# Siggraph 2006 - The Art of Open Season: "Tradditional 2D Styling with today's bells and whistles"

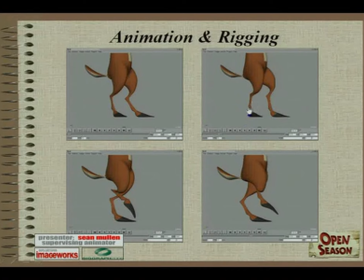2955s
as an anchor point. If you didn't have that, and you had them, say, this way, you've got a line that just sort of shoots up right into the middle of his body, and it starts breaking that Ivan Durrell clean graphic shape look that we were going for. We also found this was pretty common.
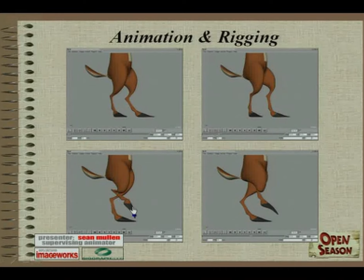2972s
His range of motion was a little difficult to deal with just because as you would pull the leg up, you start running out of room fast as it sort of does the accordion folding thing. We actually had controls to go in and move this point up and down wherever we wanted.
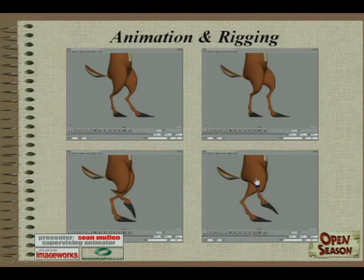2991s
So it's basically just grab that, point it where you want, avoid having it point up into his body or just off into space. Shoot for ways to get it to work with the lines.
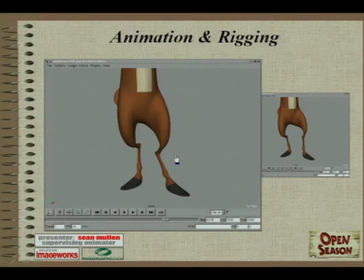3003s
And we use the base of the tail as an anchor a lot of times. When you couldn't see it, you still were shooting for there. This is like if you were looking at a straight-on shot. These are the times when you would actually have the legs pointing up into the middle of the body.
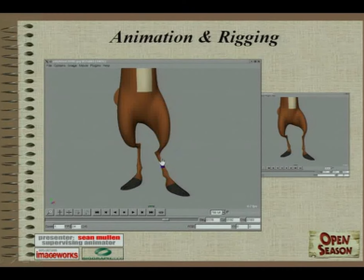3018s
They had to kind of go somewhere, and this is a much more appealing feel than this.
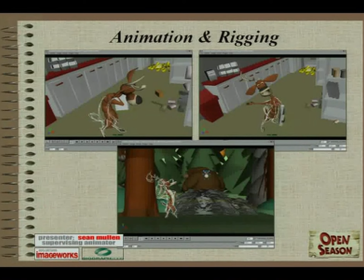3023s
So here we have some more drawn examples of over renders, getting simplified shapes out of scenes that were otherwise a little complex.
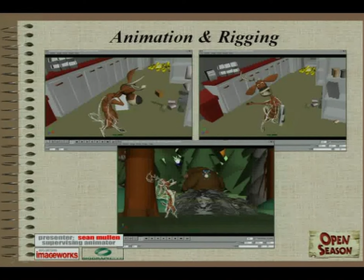3037s
I know it's a little pixelated. It might be a little tough to see, but like in this original pose, I'll kind of do it with the mouse here. The head goes down into the neck, into the shoulders, out into the belly, and then the legs come out.
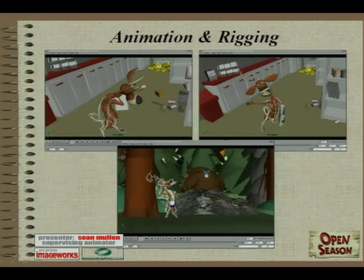3050s
So did a drawing that tried to suggest a little bit more of a single sweeping gesture to the pose. And so you'll see a lot of nice, clean,
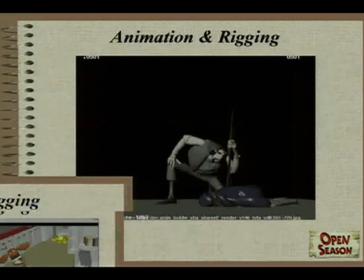3061s
strong poses like that from Elliot that are gotten pretty much purely from the
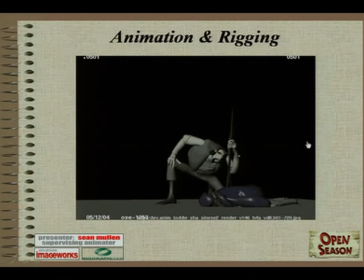3069s
basic posing controls. Shaw, just given his design, shows us another set of challenges altogether. He has less just simple shapes than Elliot. Elliot was just, a tube with arms and legs.
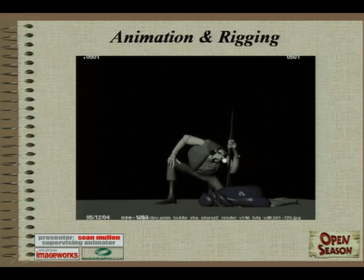3085s
Shaw has all this cloth, and he's got, rolled up sleeves. He's got sharp wrists and stuff and elbows. So this is a very early test before production that shows a very successful way to use the shapers
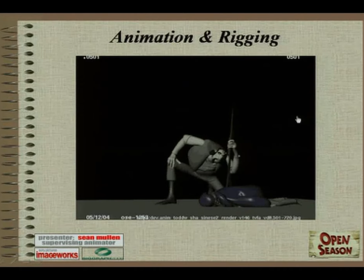3101s
with Shaw. This is some Gary Sinise dialogue. Oh, what? Wrong control.
The wrong guy. We took the place down with the wrong guy.
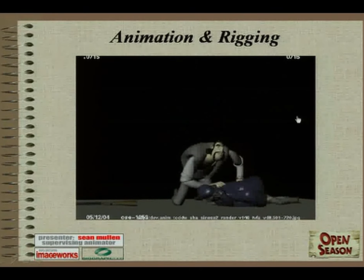3114s Is this Christmas, huh? Is this Christmas?
Now it's also
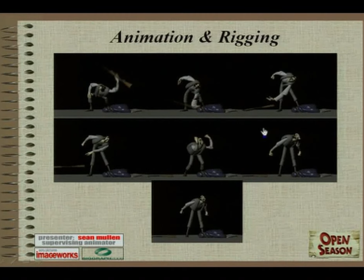3124s
a good example of that sort of overshooting and coming back to the standard shapes to get a feeling of squash and stretch that you feel again more than see. But here are some still frames that show how specifically
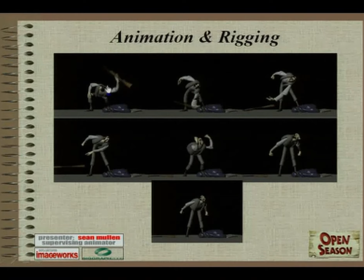3140s
the animator got this good, clean curve to the arm to really accent the movement. Even though there's some motion blur on this, the overall shape you're seeing is actually sculpted. That's not motion blur that's causing it to stretch this way.
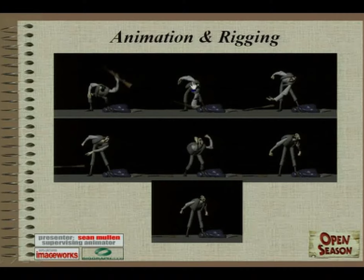3154s
So he was actually simulating what in traditional animation would be called a smear, which is just a way to accent motion in addition to all the others. This is a really good example of that.
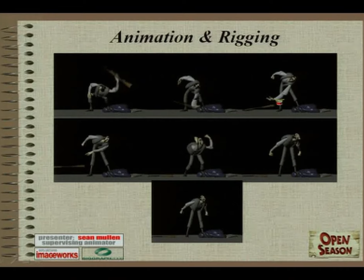3168s
Nice straight front end of the arm with a nice smeared backside of it. As we get into this frame, we see again he's getting that nice curve to the arms.
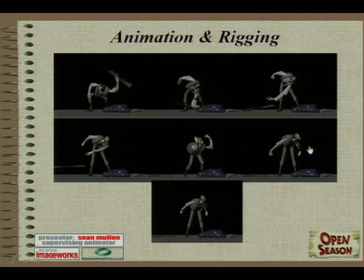3181s
In this frame, we'll go back and watch it once again, but when it gets to this part, watch how he kind of overshoots and then bounces back down. His entire body shoots up, stretching the legs out, and then he pops back down to his normal length.
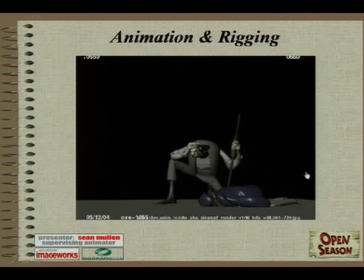3197s The wrong guy. We took the place down with the wrong guy. Is this Christmas, huh?
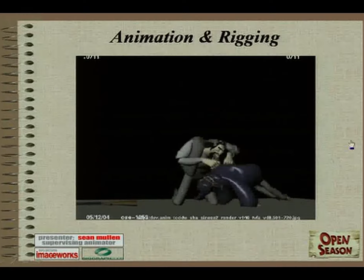3206s
Is this Christmas?
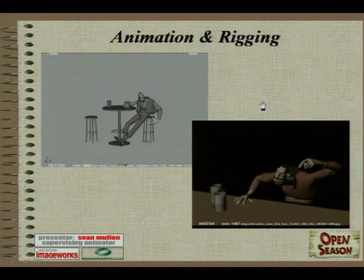3211s
What's that? Yeah, no. And is this the audio cord? May I unplug this for a second? Okay. Sorry about that.
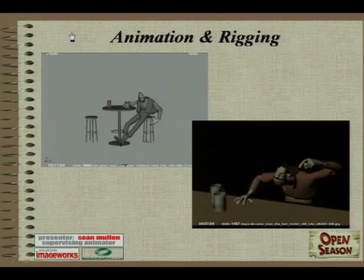3224s
I have a test that shows really well the some other subtle ways to use Shaw's shapers, even in a very slow performance. Whoops. Or I'll just skip right past it.
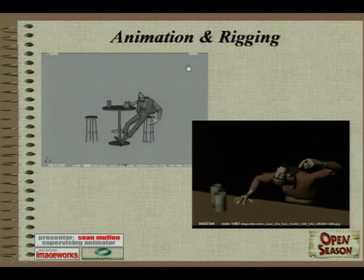So even when he's moving very slowly, I've got some side-by-sides after this that show an individual frame comparing with and without shapers that shows pretty clearly
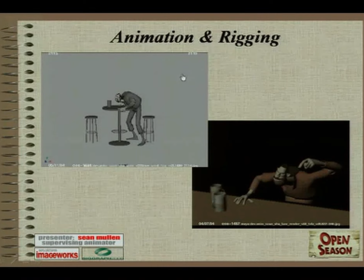3261s
how even in a shot like this where there's not broad action, his design kind of demanded that there be quite a bit of subtle
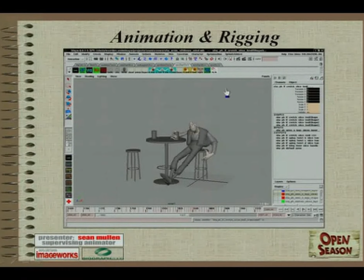3271s
shaper work done. Here's the pose that starts the shot off. You need to be slouching in the chair, have a nice lazy feel to him with like nice sort of flowing lines that hang down, hanging off the stool, his legs.
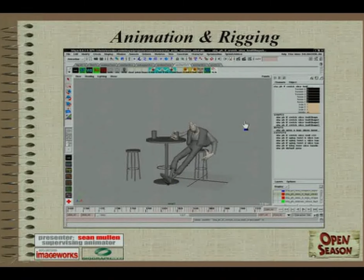3289s
really extended and have sort of a nice lazy feel to them. Now here's the same frame without shapers, and we'll go back and forth. I'll point out some of this stuff. This is a good example of getting the design element we were going for.
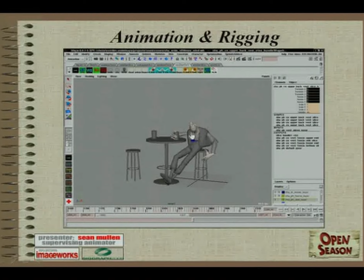3302s
Here, just using the joint rotations that are normally built into a character, his arm just sort of shoots right out of the middle of his torso. Go back to the shaped one. I was actually able to sculpt this and have that arm flow up into the shoulder and go all the way over into a slightly arced
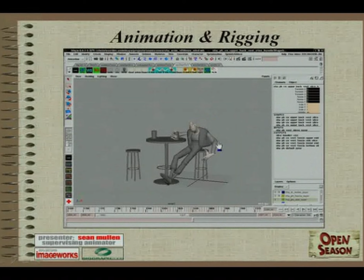3323s
shape over here. And you see even this arm is very angular without the shapers. With the shapers, it's got more of that flow.
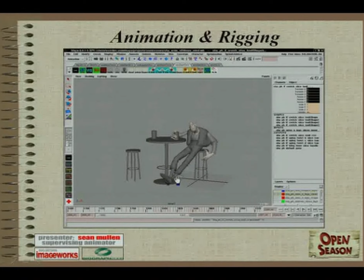3336s
And then looking specifically at the legs, like this bottom leg here, has a slight sag to it that really, it's one of those subtle little things that helps push the just being lazy in a bar chair sort of pose. If you look at this frame, this is the leg completely straightened out.
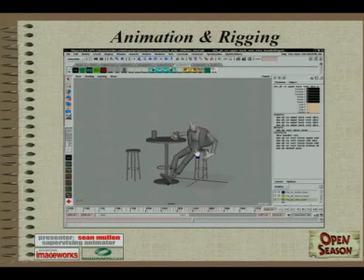3353s
And it actually almost feels like it's bent slightly the other way, even though it's completely straight. And we were even with the shapers, if you look at this bent leg, able to move the joint slightly so that it was a little further down.
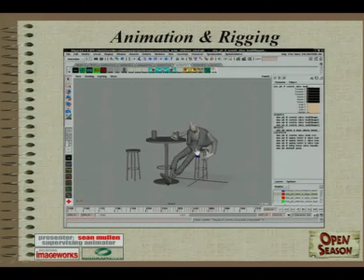3368s
So it gives you a little bit more appealing contrast in, the size of the shapes. Like this, the shin compared to, the upper leg here.
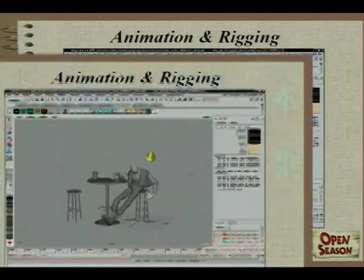3379s
The shin's just a little bit shorter, so you get a little contrast as opposed to a very even,
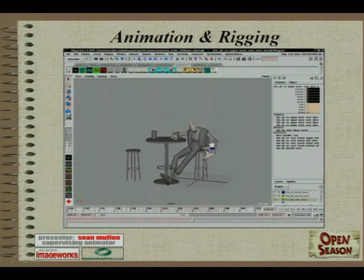3384s
slightly more mundane feeling shape right there. So even in areas that you might not think require a whole lot of work, a lot of times you would find that you would really be able to plus a pose and get more of a traditional feel by just doing little touches like that.
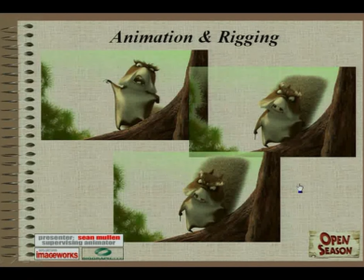3406s
McSquizzy was a fun one because he was so, you saw him in the preview and stuff, he's just this little bundle of excitement and nerves and action all the time. And so he's always hopping around really fast, and he's always angry too.
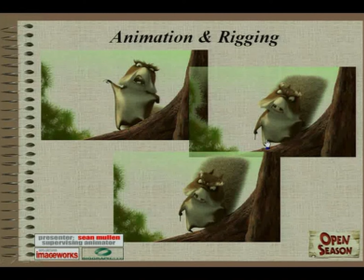3423s
We get these nice opportunities with him. This is a subtle one to see in the still frames, but I've got the video to look at afterwards. With his point, he points down, you see that hand kind of overshoot and then bounce right back.
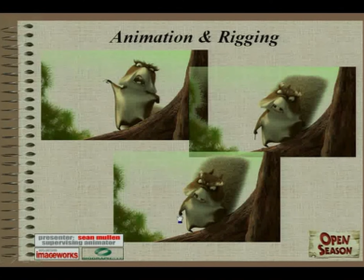3437s
Here, if you look carefully, you can see that this is a little longer and this one bounces back. Again, this is done in maybe 2 frames. When it hits that extended pose, it's there for 1 frame, probably an in-between where it's most of the way back to its regular shape and then back in its regular shape.